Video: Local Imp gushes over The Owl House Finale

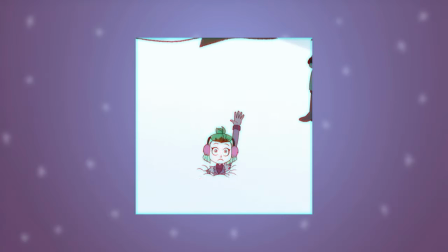(8:16)
This episode is also where this gif comes from. I use it in many of my videos.
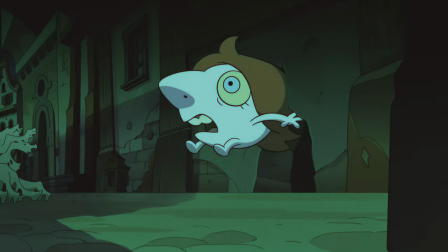(8:22)
I just think it's neat.
It's tiny nose!
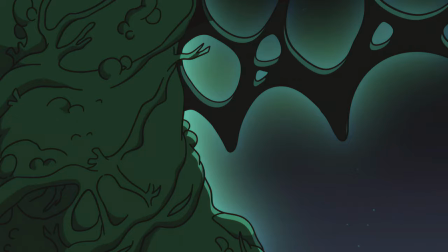(8:27)
Okay, this Belos Kaiju transformation is terrifying. Like think of it.
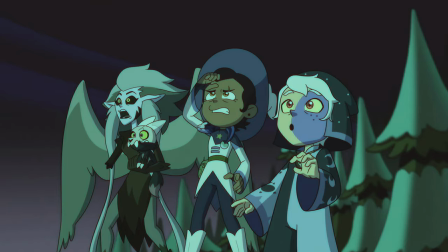(8:32)
Imagine if your own city would suddenly become part of a giant ass monster and all of this coral-like stuff would start spreading everywhere.
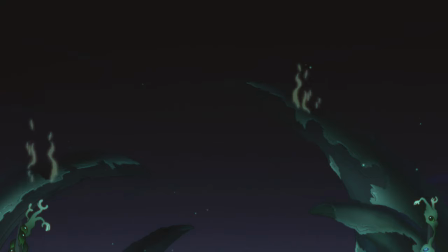(8:41)
I would definitely want a reduction in rent after an incident like that.
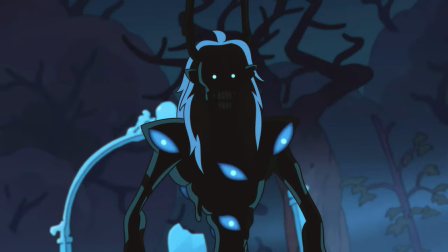(8:45)
I have always loved the diseased look of Belos, how, over time,
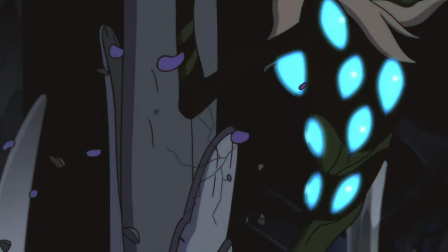(8:50)
his outside begins to match his inside, and how he has problems containing this literal corruption and decay.
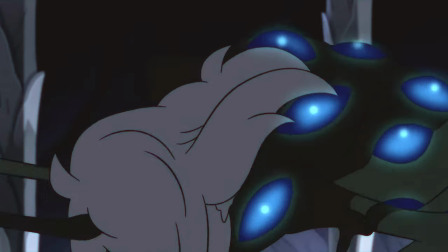(8:57)
Like, it's literally leaking out. Not to mention the whole body horror aspect.
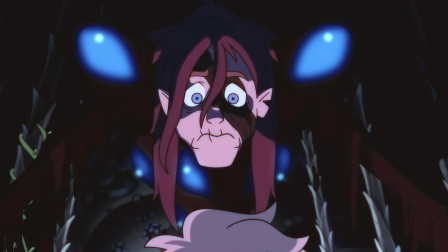(9:02)
Pellas is such a monster, he doesn't even have a human body anymore.
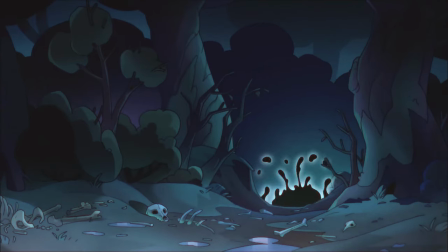(9:07)
He has become something unknown, dangerous, unexplainable.
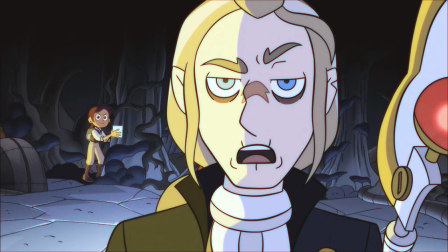(9:12)
If you were still just some British guy, yes, he would still be threatening, but at least you would know how to fight a man.
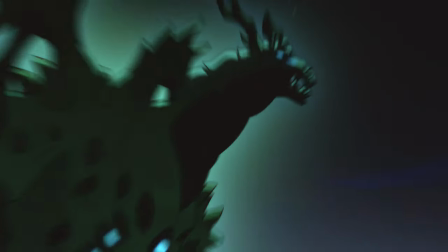(9:21)
This thing? A whole different level.
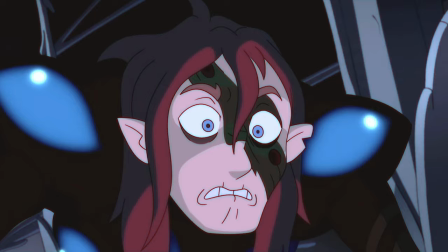(9:23)
And the mixture of Wendigo, slime, skeleton, as well as decaying mushroom creature carries these themes across perfectly.
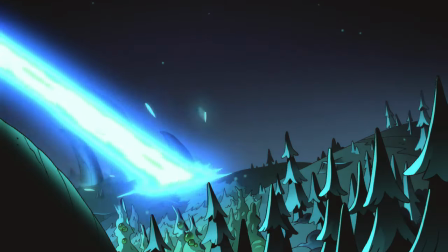(9:32)
I just really freaking love how unsettling this thing is.
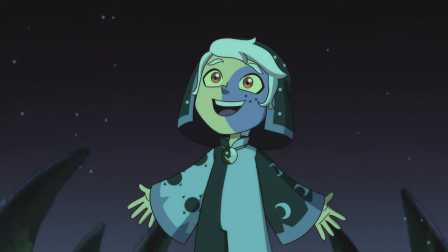(9:40) I get it now. You just need kindness and forgiveness, huh?
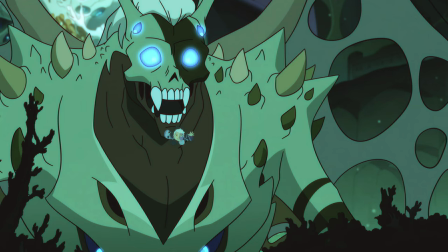(9:50)
Steam Universe would be proud of you, Collector. Solving every problem with talking it out and then hugging afterwards.
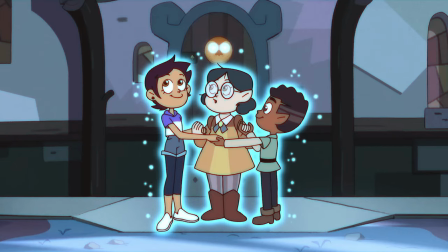(9:58)
Yay, friendship!
We're controlling it with the power of friendship and the moon, probably the moon.
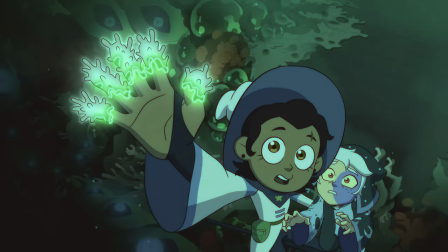(10:05)
Oh no, not this scene.
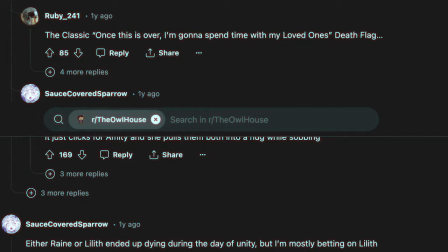(10:09)
Before the finale aired, us fans were very scared that one or more of our beloved main characters would not make it out of the final episode alive. But killing off the protagonist? Bold move Dana, bold move.
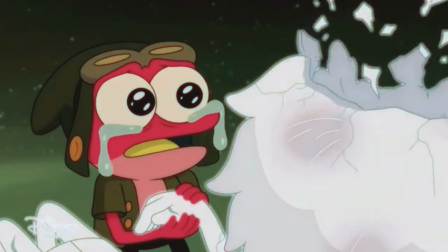(10:24)
I guess it's kind of similar to how the finale of the Owl House's sister show Amphibia played out.
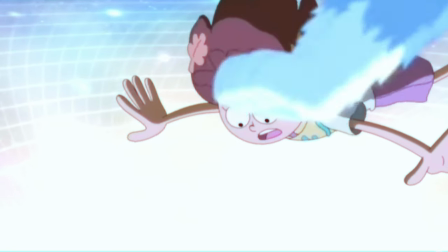(10:30)
Anne also died and came back after being resurrected by a godlike entity.
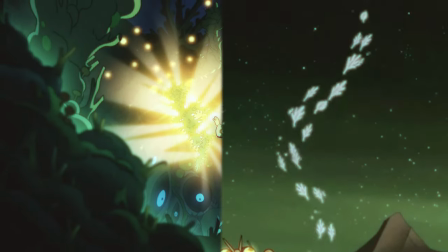(10:36)
By the way, I love these coincidental similarities between these two shows, especially the storytelling part and the structure of both shows.
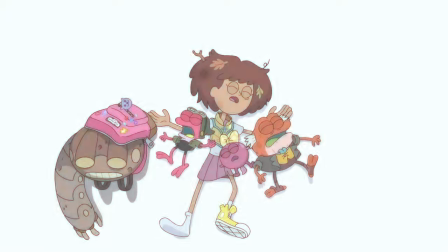(10:45)
Amphibia's first half of the third season starts by Anne being transported back to Earth together with her frog family.
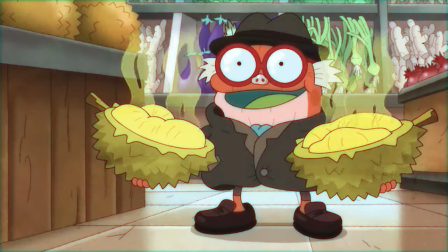(10:52)
Shenanigans ensue.
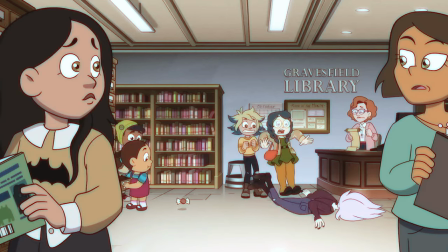(10:54)
Similarly, the first episode of the Owl House's third season also has our main characters returning back to the human realm, together with her friends.
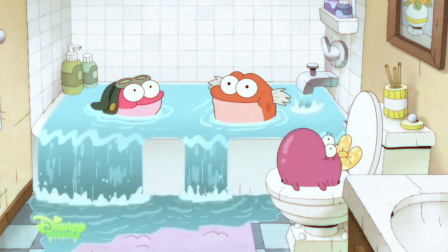(11:03)
That makes two reverse Isekai arcs that show these otherworldly characters adjusting to life on our Earth.
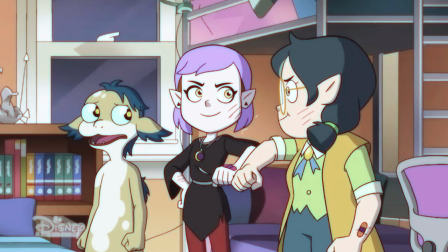(11:10)
And these are probably my favorite batch of episodes from both shows. Well done.
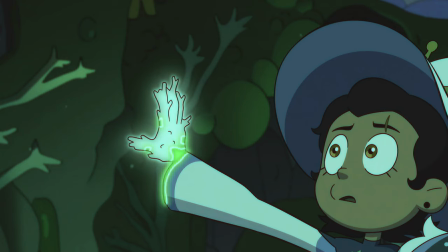(11:15)
I know this is really sad and all, and trust me, this scene always breaks my heart.
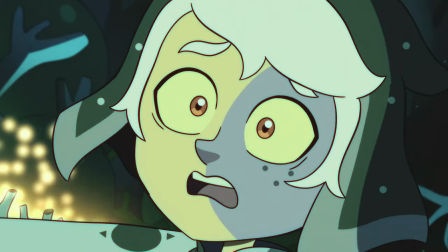(11:20)
But look at how pretty it is, too! The colors, the composition, the animation, the emotions, this is art.
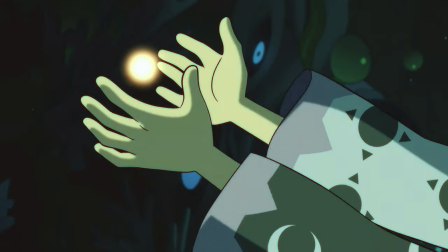(11:31)
The collector holding onto the last remaining orb of light is just mwah. Once again the symbolism.
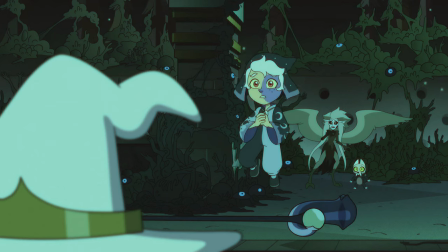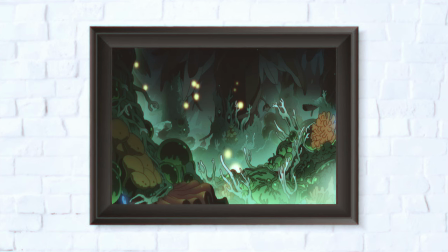(11:44)
So pretty! I would hang this up on my wall if the context behind the scene wasn't that messed up.
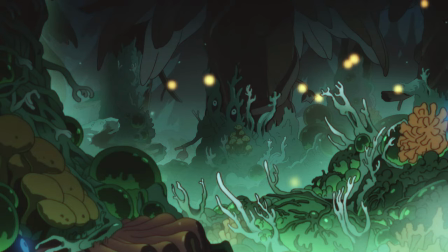(11:51)
Whoever had the idea to implement fungi imagery in order to portray Bello's kaiju form taking over the environment really was cooking.
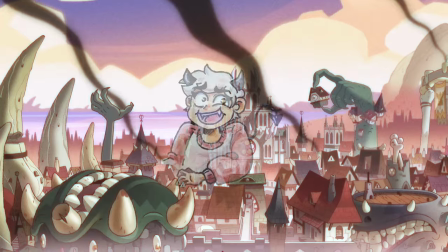(12:00)
Or I guess boiling, because of the boiling aisles, you know? Yeah.
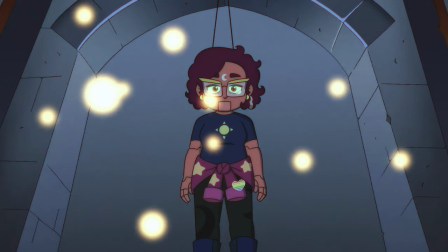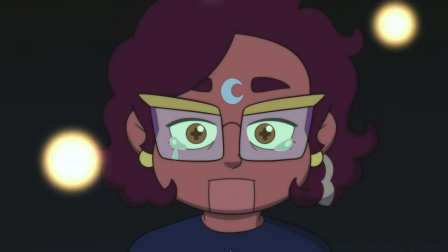(12:11)
Bruh, she knows.
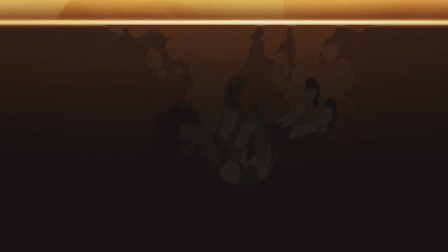(12:17)
I just love this shot, man.